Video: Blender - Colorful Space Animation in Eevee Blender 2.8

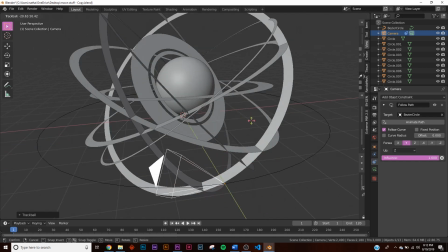11:24 so now i'm just going to take my camera and i'm going to hit r twice to rotate it to be looking at
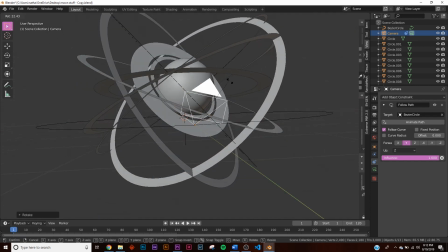11:32 our object here so just rotate it by hitting r twice in your mouse and you just sort of position it the way you want just like that doesn't have to be
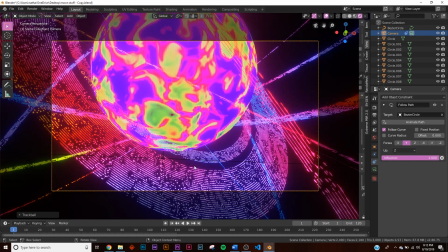11:44 perfect so super close of course this could be a look if you want it's pretty cool you can rotate your scene around that's actually not a bad animation but I want to make it look farther out and a camera trick for those of you who photographers we're technically going to change the lens
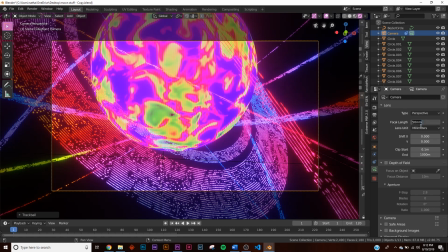11:58 so I'm going to go to a right here in the camera settings on focal length change it to about 15 and so now we have basically a
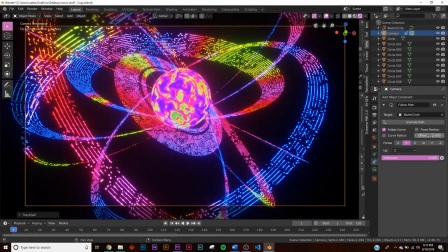12:06 15 millimeter lens if you go back to the object constraint and you play with the offset here now we're going in a circle so i'm going
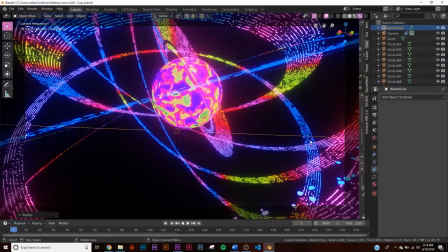12:14 to take the circle bezier circle here and bring it in a little bit i want to sort of interact with my scene so i'm just going to hit
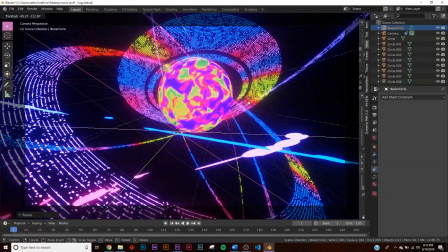12:20 r twice on the circle and bring it around until i want it to start interacting go back to the camera and play with your offset
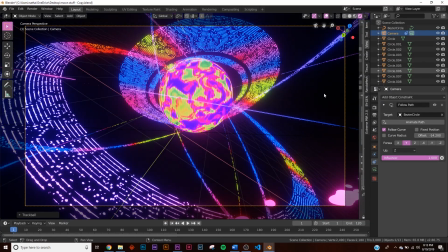12:26 tell you like the animation and then here on the camera i'm going to rotate it so that the
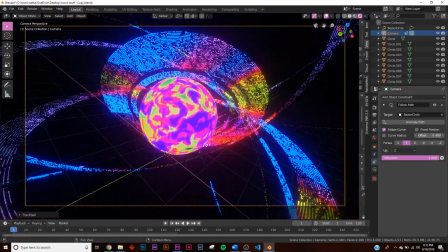12:31 planet is the center of attention and now we're going around and playing with that.
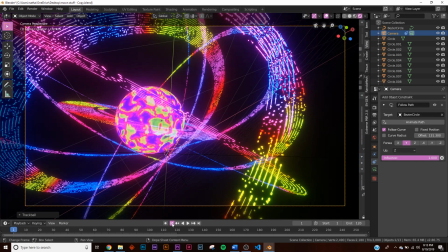12:37 So we have 120 frames all you have to do here on the offset is first go to
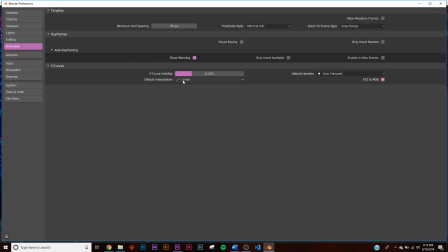12:43 edit preferences and in your animation tab make sure your default interpolation is on linear.
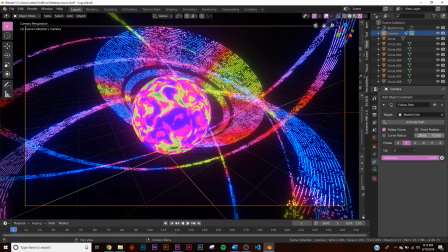12:49 So I'm going to go to offset hit zero I'm going to right click hit insert
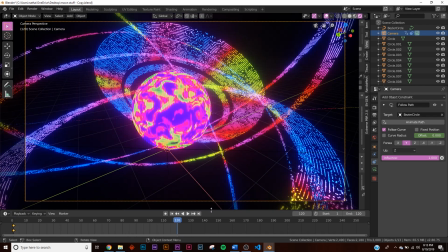12:53 keyframe go to the very end and I'm going to hit the right arrow to skip a frame to go to frame 121 and on offset hit 100 enter right click insert keyframe and so now you have your
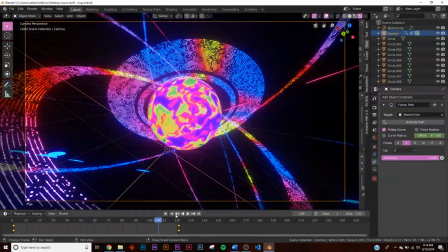13:07 animation the last thing I'm going to do is add some volume it's still lacking
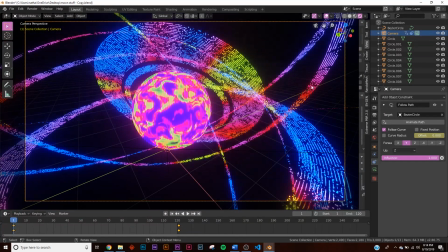13:12 just visual interest and the reason why it's because we have this
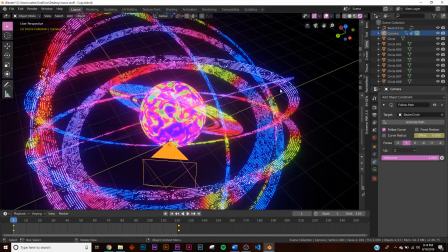13:16 crazy not so good looking plain black background just
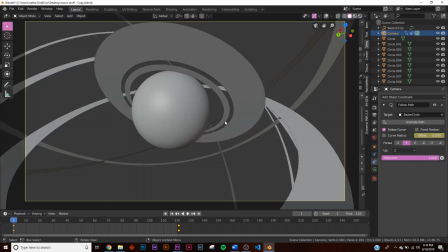13:21 doesn't look that good we need to add some atmosphere so what I'm going to do is I'm going to go to mesh go to icosphere
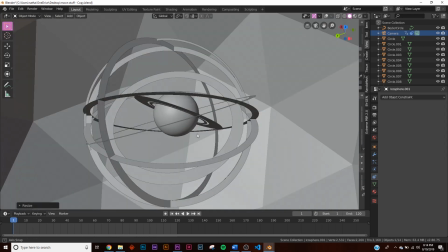13:30 and I'm going to scale this till it fills the scene just like that and we are going to add so
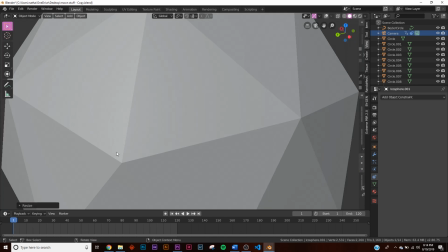13:36 then now let's hit shift a sorry we're going to hit ctrl a and
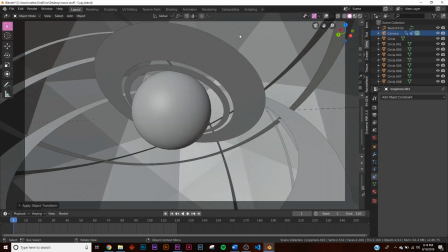13:41 apply scale so what we're going to do here is make sure that this object is selected.
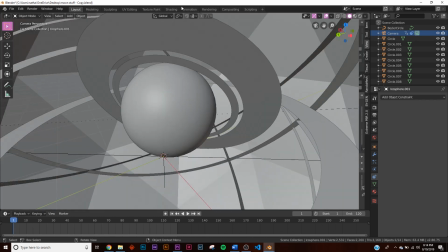13:48 So it's selected now. Let's go back to shading, click new.
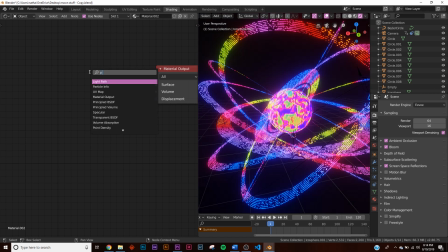13:54 And we're going to delete the current principled and add a principled volume.
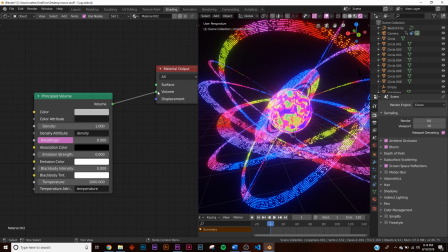14:02 We're going to take the principled volume and plug that into the volume socket. Now you can see everything messing up. I'm going to take the density and give it 0.01 on the density. But still nothing happens because these are just emission shaders.
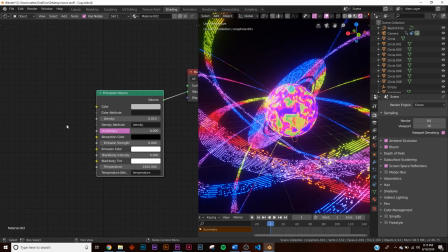14:16 They're not really going to affect the volume when we're in EV. So let's add in a color ramp just like this.
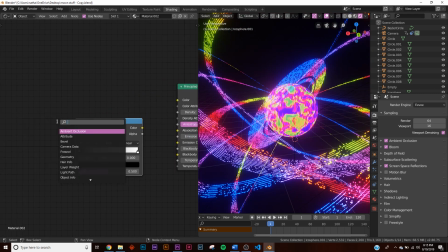14:23 And we're going to get a noise texture.
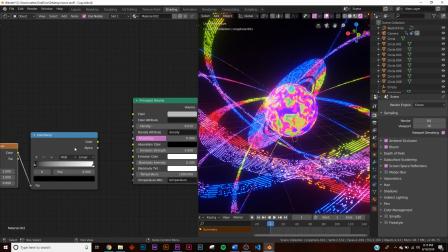14:27 We're going to plug this noise into the color ramp and plug the color ramp into the emission strength.
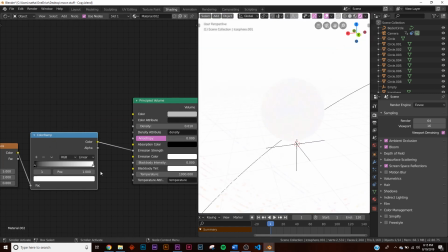14:32 That's when we're going to start. Okay, see, now it's too bright. So let's just take the color ramp and click the white portion.
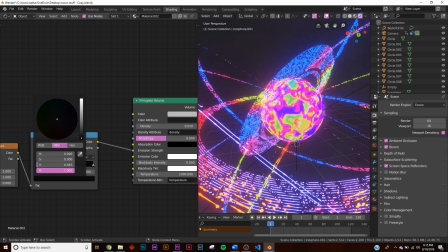14:38 And we're going to bring it all the way down till we can start seeing what we want to see.
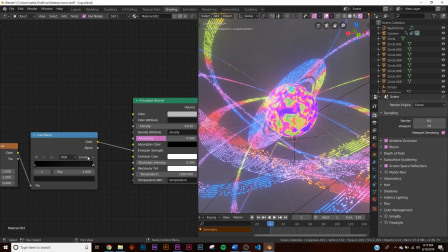14:43 So now we have some volume here and let's bring it in just like this.
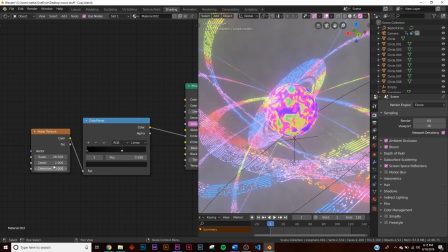14:48 We can bring up the scale of our smoke here and we can start playing with it.
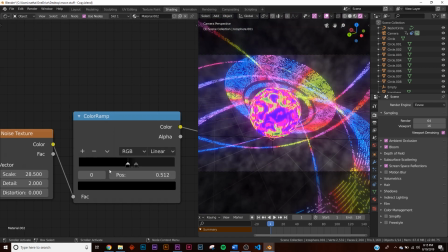14:54 So if you start playing with the color ramp, you can start seeing some fun stuff happening. So let's bring the scale down till we get around this.
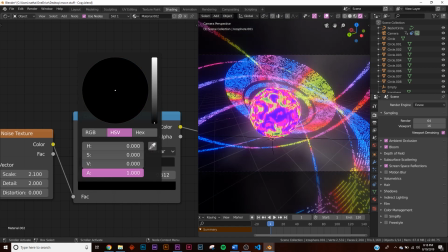15:04 And then if we take the other one, we would just want to sort of even out everything we have going on.
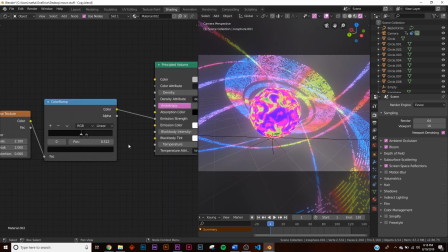15:10 Now, let's color this really quick so that it matches the scene, it's just not plain and white.
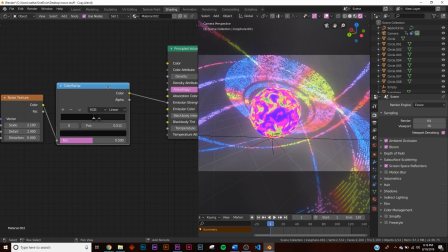15:15 So, let's take another color ramp here, and let's bring everything back. So, let's take a color ramp, take this here, take the noise texture, plug that in there,
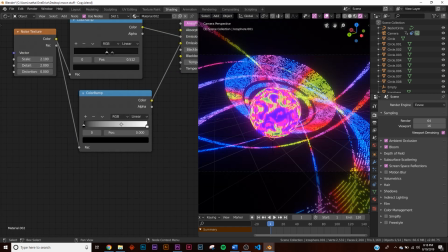15:28 plug this into the emission color, and let's add two colors that we want.